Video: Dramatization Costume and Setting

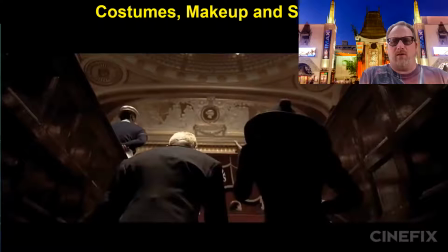Hello again, cinema appreciation students. I hope you're doing fantastically well. Greetings from Los Angeles. Behind me is Grauman's or Man's Chinese Theater. It's a really big place to actually have movie previews for major blockbuster films.
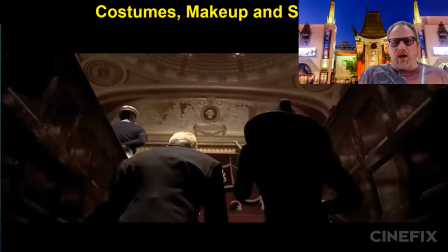Right in front are the Hollywood Walk of Fame with the stars that you can actually go with more than 1,200 stars to date, including The Rock, going all the way back to Marilyn Monroe. We have George Lucas right behind me, R2D2C3PO. It's kind of a very cool walk if you are a fan of film.
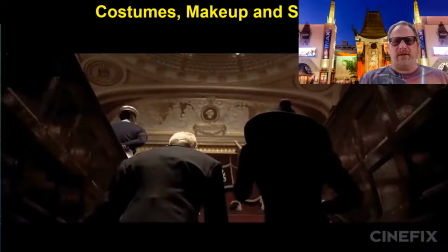Today we are talking about dramatization, specifically on how we actually get people to believe they're in another world. Through costumes, through makeup, and through settings. And that's where we'll begin today.
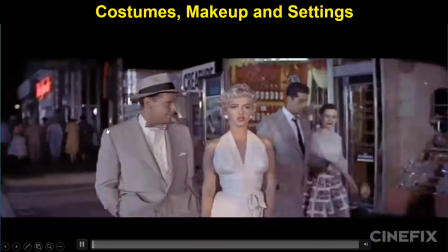They say the clothes make the man, but in Hollywood, they often tell his story. Or hers.
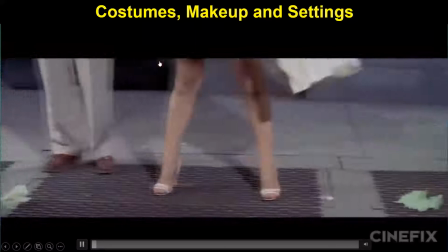These are the top ten movie wardrobes of all time.
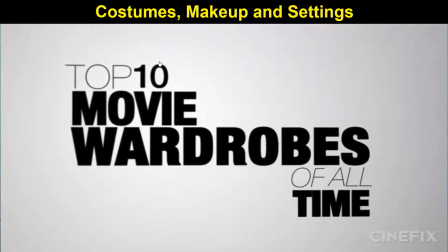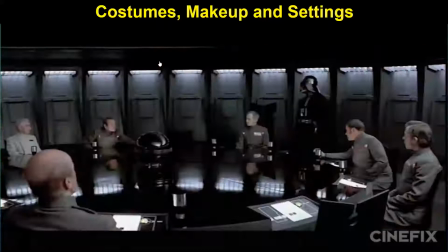Kicking us off at number 10, we've always loved marveling at the wild, creative, and often bizarre takes on the future that costume designers have given us in sci-fi.
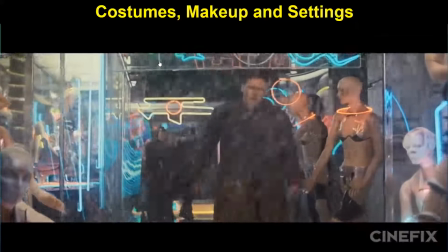Consider Star Wars' pseudo-Japanese Western military chic, Blade Runner's, neo-noir, cultural potpourri,
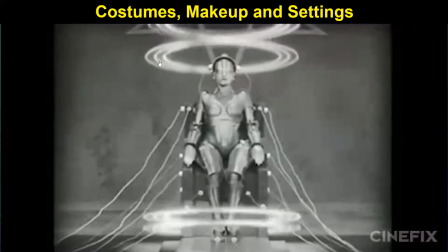and The Matrix's iconic Leatherfest, or Metropolis' beautiful android, Tron's glowing jumpers, and Barbarella's sexy spacesuits.
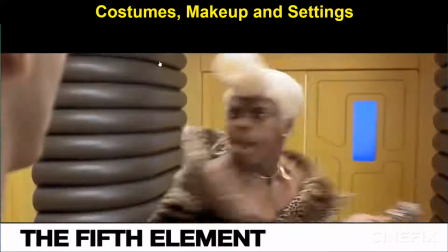And who could forget the bizarro fashion scapes of Dune and A Clockwork Orange? However, for our first pick, we're giving it to the fifth Eleanor.
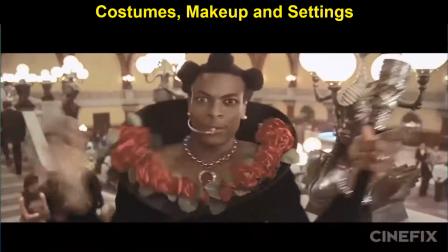Unbelievable!
Designed by the legendary Jean-Paul Gaultier, is there a sci-fi character with better wardrobe than Ruby Rod?
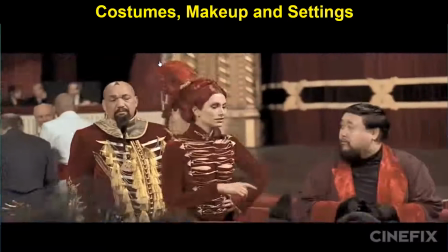But it's not just that. There's Leeloo's iconic white straps, Gary Olden's frigid turtlenecks, and that blue opera Alien's awesome... whatever that is.
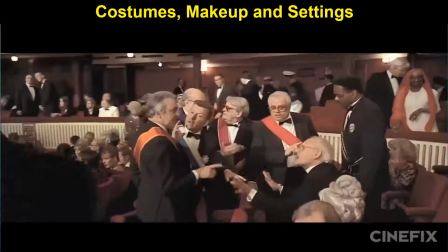Gaultier personally designed over 900 costumes for the film, from the stars to the extras,
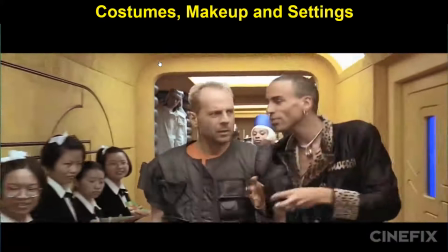with an eye towards playing with and against notions of sexuality and gender.
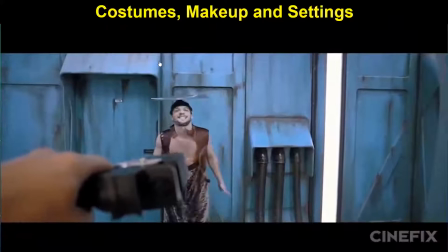It's one of the coolest, kookiest, most Comic-Con-able sci-fi wardrobes out there, which is why it starts off our list.
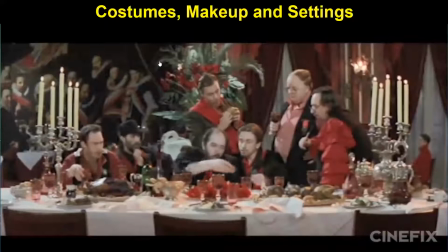Now here at Cinefix, we watch a lot of movies, and sure, most of them are English-language films, but we like to make an effort to keep it global, too.
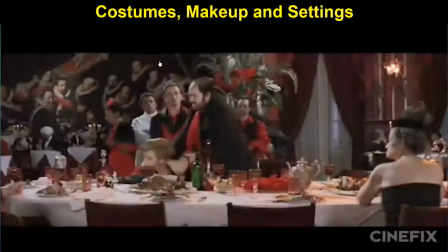So for our number nine, we want to give our appreciation to some excellent films that came from beyond our American borders.
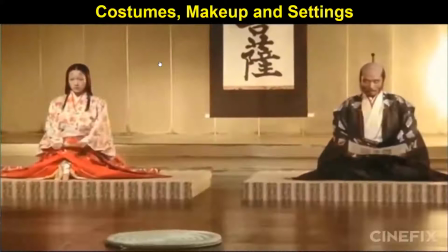And from France, that might be the costuming from The Cook That Beed His Wife, The Lover. From Japan, it might be from Ran.
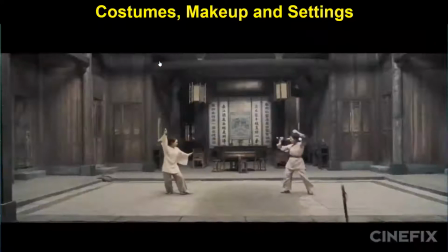From Hong Kong, it might be in The Moon for Love. Or from China, it might be Crouching Tiger, Hidden Dragon.
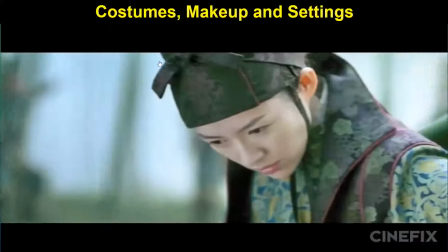But for our pick, we're pretty torn between Yimou Zhang's Hero and House of Flying Jackets.
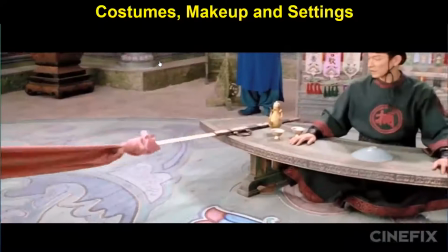These are both fantastic films.
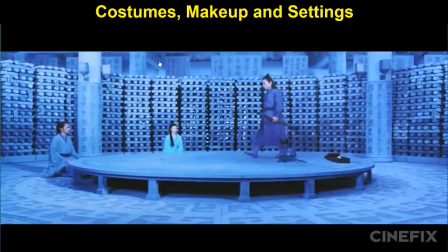Hero tells the story of the first Chinese emperor and an overthrow plot that tried to take place, Chin Chi Wong-Nin.
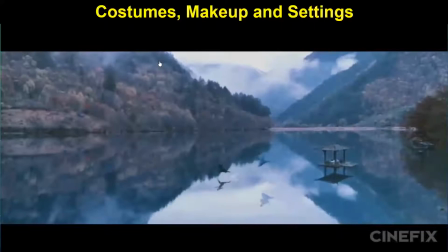Though it obvious or over-the-topic to our eye, the use of color costume in these two films is absolutely poetic,
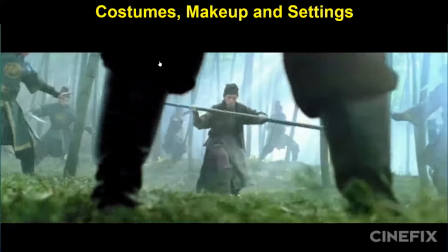with Hiro dividing up its vignettes into primary colors and House of Flying Daggers weaving them fluidly into the story.
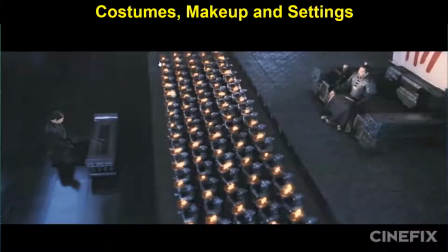Both were based on Wuxing color theory. Both were designed by Imi Wada, and both are pretty much equally incredible.
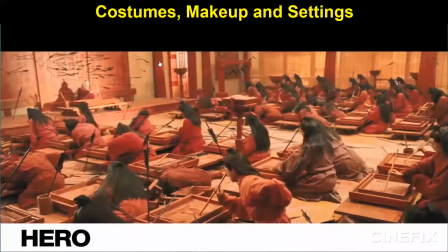We have to pick just one, but we'll go with Hiro. Both were choreographed by Yudelking.
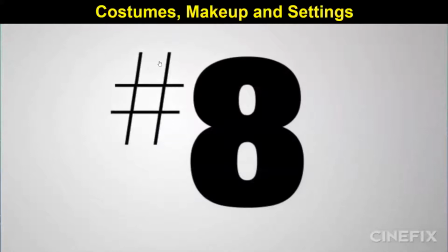But we're not happy about it. There's one thing Hollywood's always been the best at.
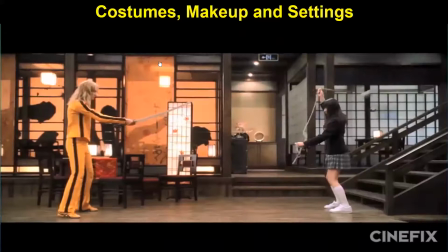It's being cool. So for our number eight, we want to single out the films that made us all want to burn our closets and deck out like a goddamn badass.
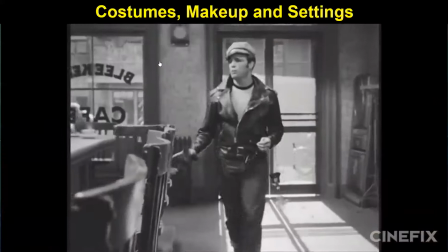We're talking about Shaft, Kill Bill, Fight Club, The Good, The Bad, and The Ugly. We're talking about James Dean in Rebel Without a Cause.
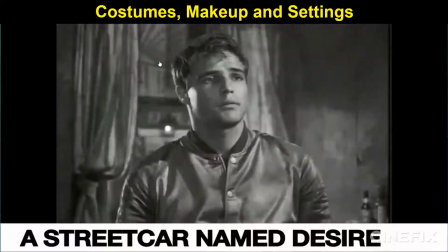We're talking about Brando in The Wild One. But if you really want to talk Brando and cool, look no further than a streetcar named Desire.
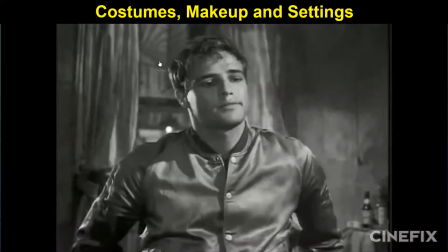Hi, so-sister. Here. Oh, hiya.
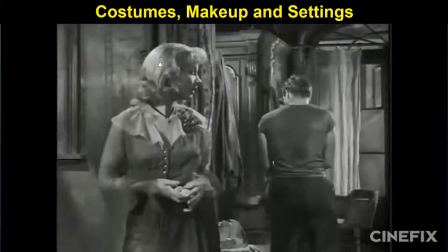Hey, where's the woman?
That's right, it's pretty much just a sweaty t-shirt here, but no one has ever worn one like this before.
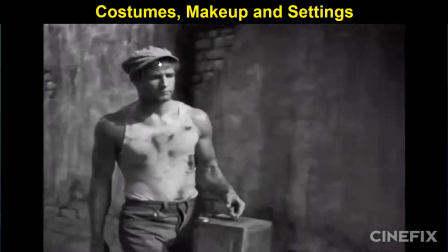Thanks to designer Lucinda Ballard, Brando took an afterthought and turned it into the definitive bad boy look.
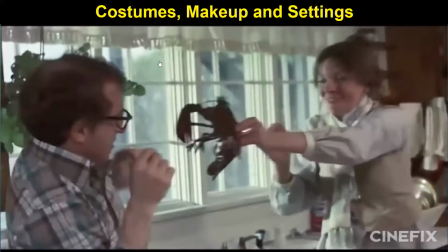God damn, was he cool! Next up at number seven, we're going from cool to hip.
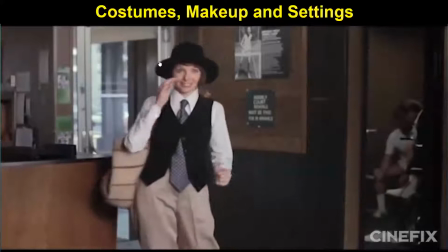We're looking at the offbeat take on trends.